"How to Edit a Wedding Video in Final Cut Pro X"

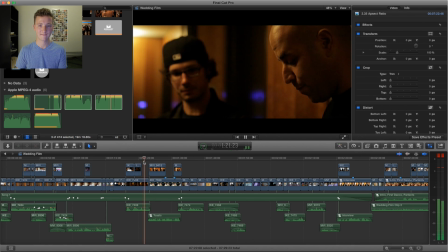(8:17)
But I like doing that. It's fun.
You know how special she was. She was smart and pretty and so laid back.
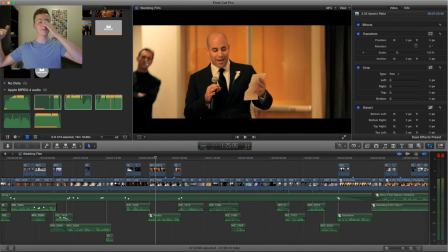(8:23)
And then this guy. I had to leave my tripod, run all the way around, and be like, dude, just get out of the way. Like, you don't have to be there. I just hate it when people that are just, I don't know, they just don't get it. And like, I've been in people's angles before without realizing. Sometimes you don't know, but like, he should have known.
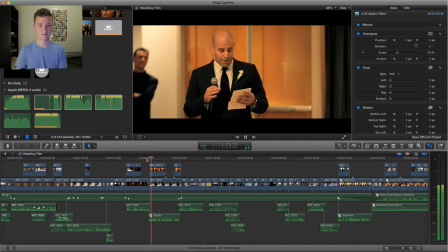(8:42)
You know, he doesn't have to be there.
Smart and pretty and so laid back and cool.
So this lighting was pretty flat. I didn't have any lighting for the reception, like anything that I brought. So it was just natural ambience, and it's usually low, which sometimes the ISO can, you know, the cameras can fix it.
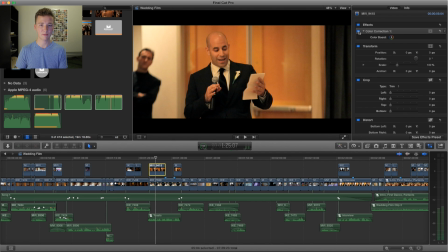(9:05)
Yeah, that's what it looked like. After my color correction, I had to try to pull back some of that color. But it looks grainy, it looks very flat, washed out, you know, not the best lighting.
So laid back.
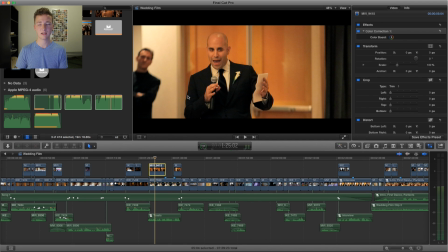(9:18)
And then also the background, you know, you gotta really dictate, I keep saying that, you gotta really command where the reception, the maitre d' places the person giving the toast. So there's no reason why you shouldn't be able to control that.
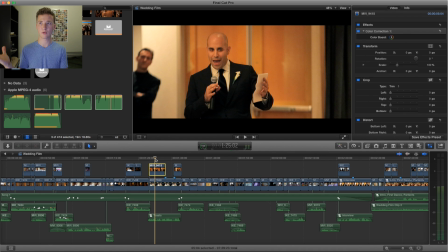(9:34)
It's usually good if they can speak to the bride and groom, if everyone can see them, and then they have a good background, and then you're able to light them well. So there's a lot that goes into it. You just have to communicate.
Back and cool and an old soul. An old soul.
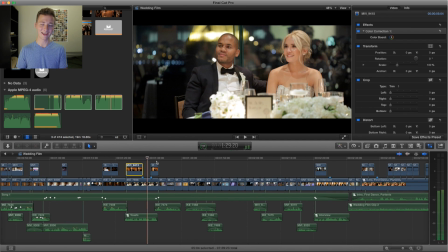(9:47)
I love that. And then look at this reaction. Oh, I love it. You know, it's a little hot with this building light in the background here, but the bokeh and the flickering. If you can have flickering background bokeh, it's so good. Sharp, you know, they're both on the same plane.
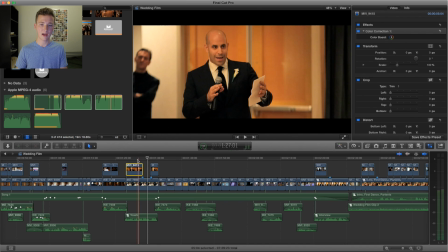(10:05)
They're both looking at the correct direction. So this is important, and not many people think about it. So he's got more face from over here.
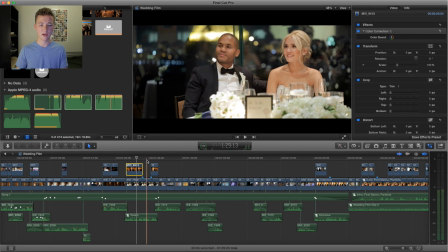(10:14)
He's looking this way, and then on them they're looking this way. So it's important to like give that back and forth action reaction. They're actually like looking at each other. Give that sense, even if you know you're playing with your 180 rule.
And she just, it really just felt right.
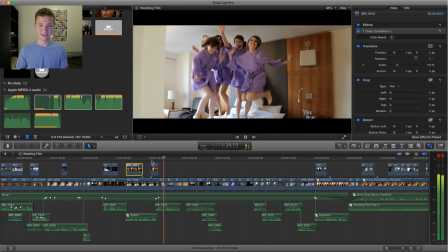(10:33)
I love this.
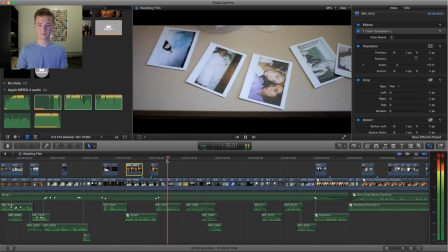(10:36)
And I'm the one, that's my hand, so I do that all the time. If I want some kind of action in the shot of something that's typically just like a still life, I'll take my hand and I'll do it. I'll go through the door, I'll do whatever I need to do.
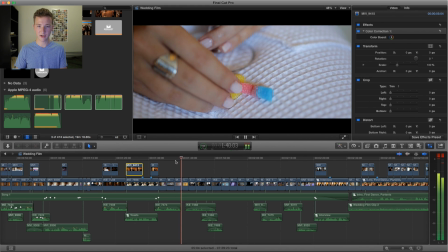(10:56)
You gummy bears, gotta get it all.
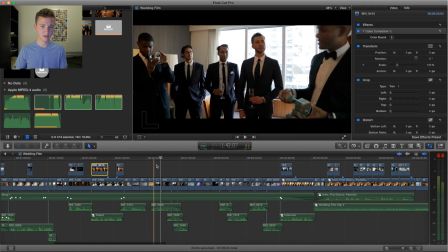(11:02)
So my second was shooting a lot with a wide angle. I usually, you know, it's just like a style, but a lot of my shots are tight.
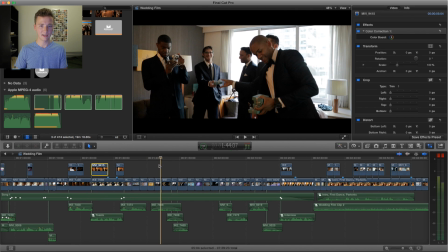(11:09)
I love the 100. That's like my favorite, so I don't know. Like sometimes I can use these wide angles.
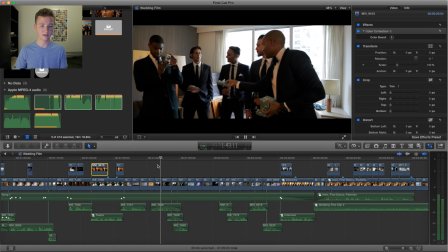(11:15)
This looks like a 24, but it's kind of tough if you're just staying on a wide angle.
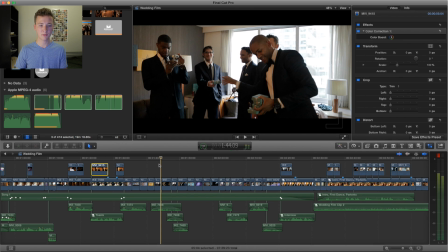(11:20)
For groom prep, I would say just switch between a 50 and 100 the whole time.
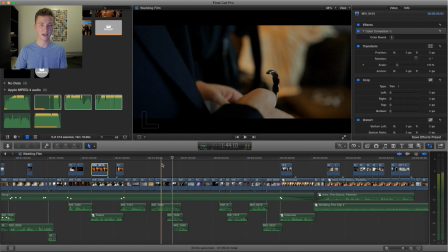(11:27)
And that was the best shot I had of what his gift was. So focus issues, composition, lighting. A little tough.
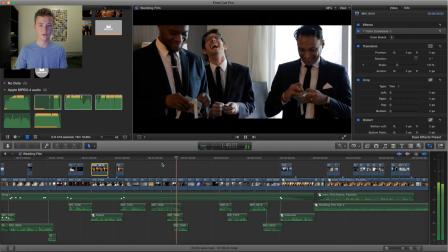(11:40)
It's okay. Good reaction. Good reaction.
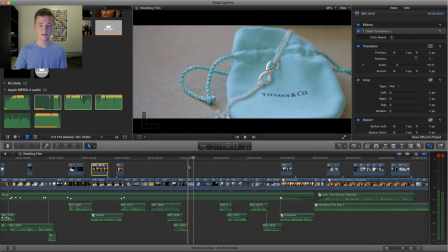(11:46)
So this is not the smoothest of slides. It's really tough to do macro slides, but
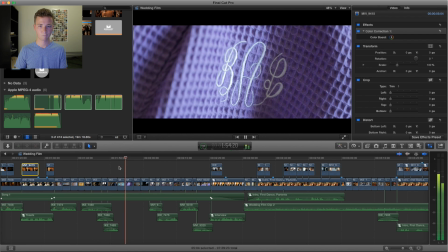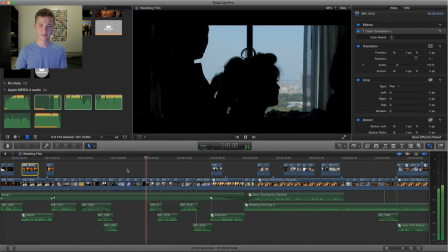(11:58)
that was a crazy angle. I don't know what I was doing. So it's always good to get silhouettes. This one was a little tough just because of this window beam going right between her head. But it's usually good if you can get the contours of the face completely clean.
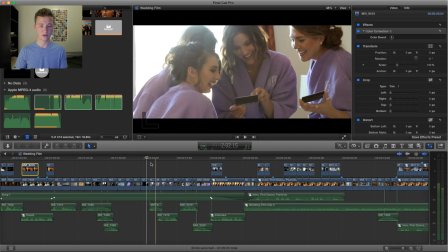(12:15)
You can usually sell the shot if you do that.